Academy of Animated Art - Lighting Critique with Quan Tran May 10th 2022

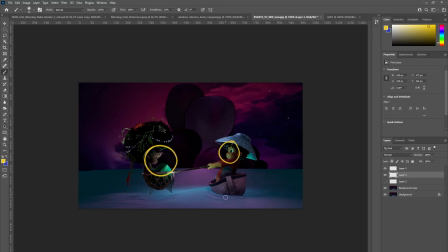12:32 But you know, it's visually it's not really motivated. Um, you could argue that it is coming from underneath there. It's some sort of mystical, um, magical light source.
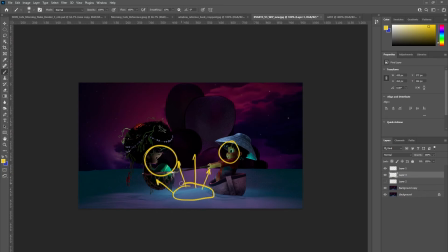12:49 But again, if it was coming from underneath, then you'd probably getting these areas illuminated brightest, and then their faces would probably be less bright as
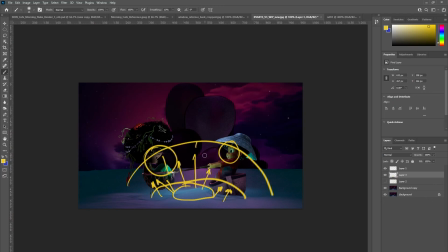13:08 as the light falls off naturally. Um, there's a nice quality about this, but
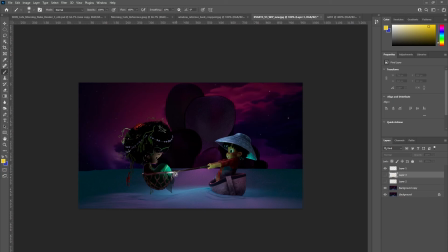13:22 it feels very sort of forced and unmotivated in terms of where the light source is coming from.
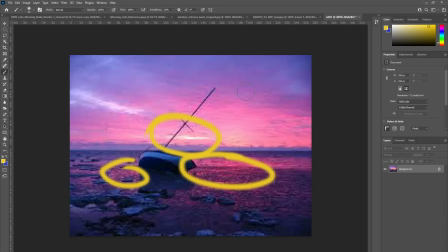13:30 So yeah, I'd like you to maybe look at this image and see how you would bring these sort of qualities of the reflection of the water and the sun coming from the horizon into this image.
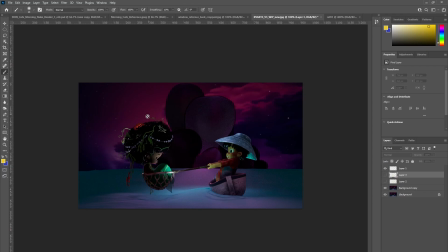13:47 Um, all right, but it's a great start. I really love the colors, and um, there is a kind of a magical quality about this green light, which perhaps you could reconfigure by having it come
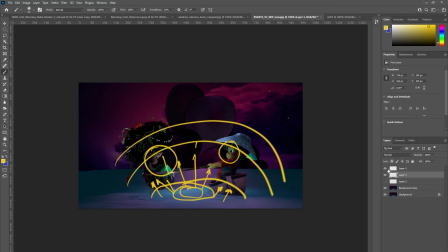14:05 from underneath here rather than it looks like it's coming from her knee. Um, it looks like it's coming from her knee or something. So, and then it's shining
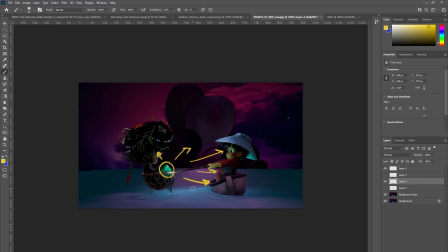14:27 onto him and then her, or maybe it's floating here. Try and make it come from underneath the water.
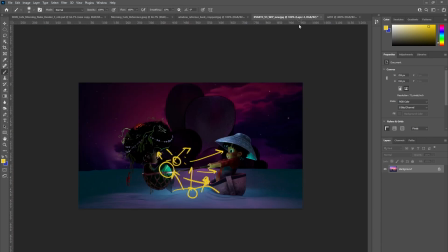14:45 All right. Okay. Thank you. See you next time.